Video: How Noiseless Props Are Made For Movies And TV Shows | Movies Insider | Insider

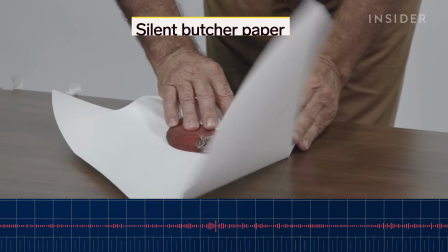It's these small handheld props that give prop masters the most trouble, especially in scenes with dialogue.
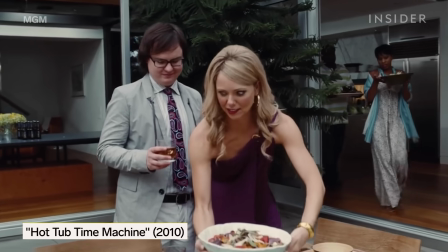For example, an actor with a drink will likely hold it near their midsection, where microphones are often attached.
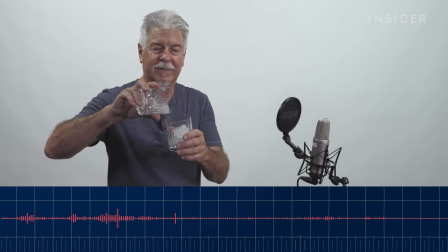It's especially important to make sure whatever is in that drink doesn't produce any unwanted sounds.
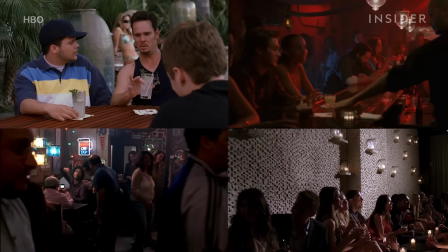So if you're watching a show like Entourage with lots of scenes at parties and bars, it's safe to assume that these ice cubes are all fake.
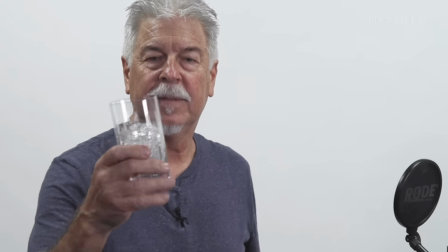But not all fake ice is the same. Plastic cubes don't melt, which is great for continuity, but they're still really loud.
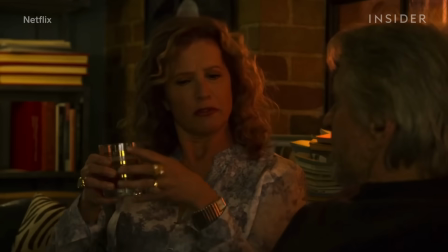So when sound is crucial, Schultz often opts for another type of fake cubes.
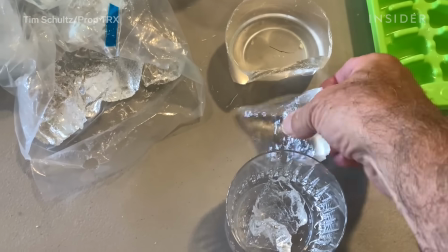These ones made out of silicone.
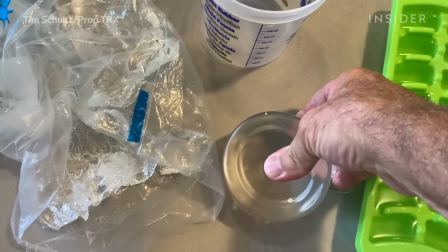These rubber cubes can either be molded in trays or ripped apart. Since the final product floats in a glass, they look more convincing.
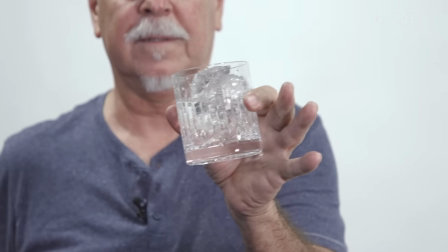And best of all, they're completely silent. Background actors can move this stuff around without having to worry about the sound.
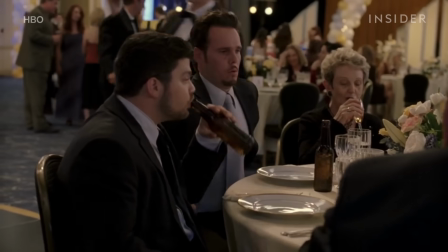So when this waitress walks by with a tray full of cups with ice, you can hear, "What time's dinner?
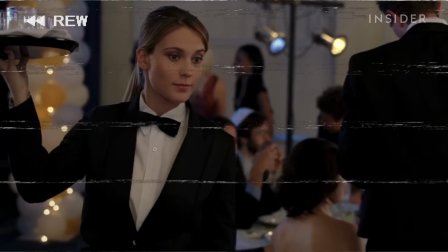We're starving." and not.
"What time's dinner? We're starving."
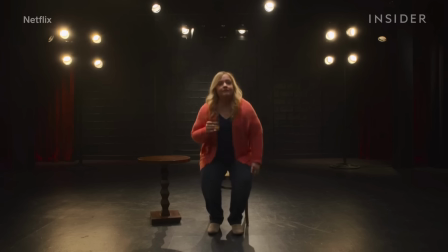While ice cubes only pop up in certain moments, other loud materials are everywhere, like plastic.
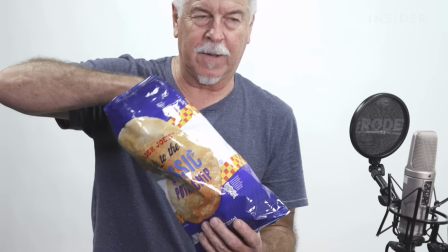Everything from sandwich bags to potato chip bags make loud crackles, so Schultz will create fake ones out of vinyl.
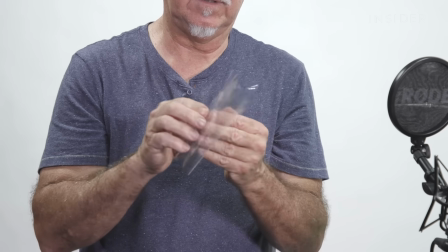So this material, it's a dull sound.
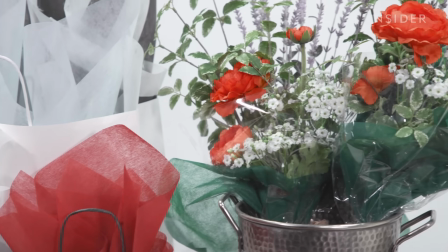And it comes in handy for other places you might not expect, like flower bouquets that are wrapped in cellophane.
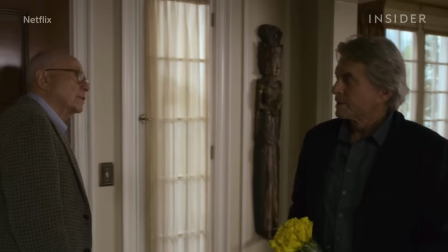Take this moment from the Kominsky Method, where Michael Douglas's character brings flowers to an ailing friend.
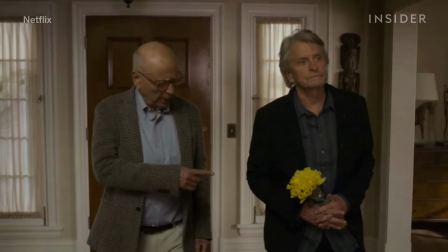If Schultz had used real cellophane for the bouquet, all the sound team would hear is, "What kind of flowers are those?"
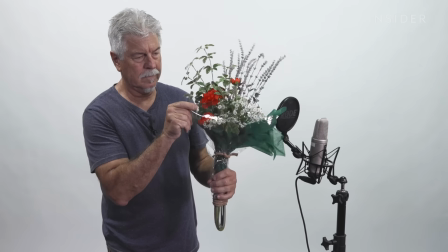"I have no idea."
So he used a transparent vinyl material to replicate the look without all the noise.
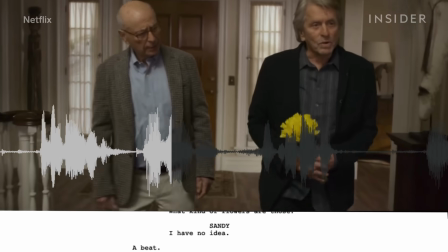"What kind of flowers are those?" "I have no idea." So your daughter bought them?
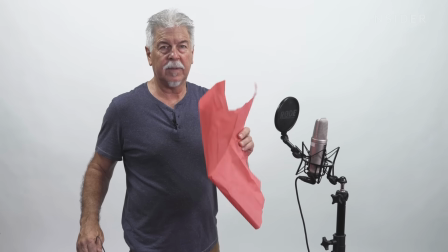"Yeah."
But no solution is one size fits all. Noisy tissue, but a quiet bag.
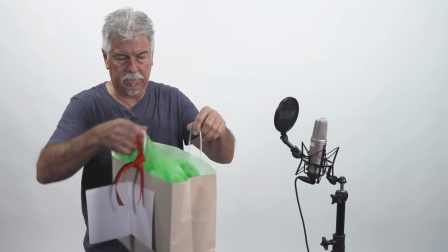Still doesn't solve the problem. Some objects need multiple layers of silent material to effectively kill any noise, like with these gift bags.
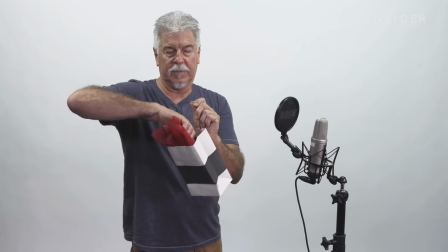So, quiet tissue, quiet bag, done.
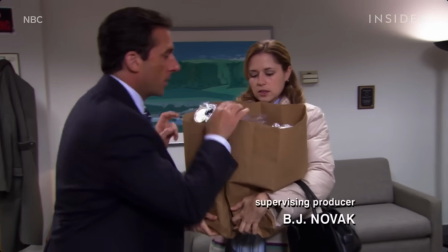So next time you see a scene set in a grocery store, a bar, or even just around the office, look twice at the everyday objects you can see but can't hear.
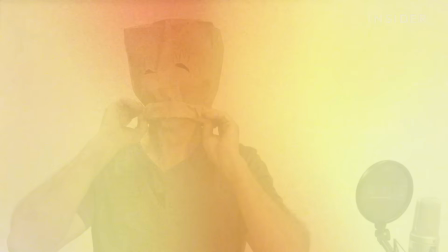We can all thank the prop makers for that.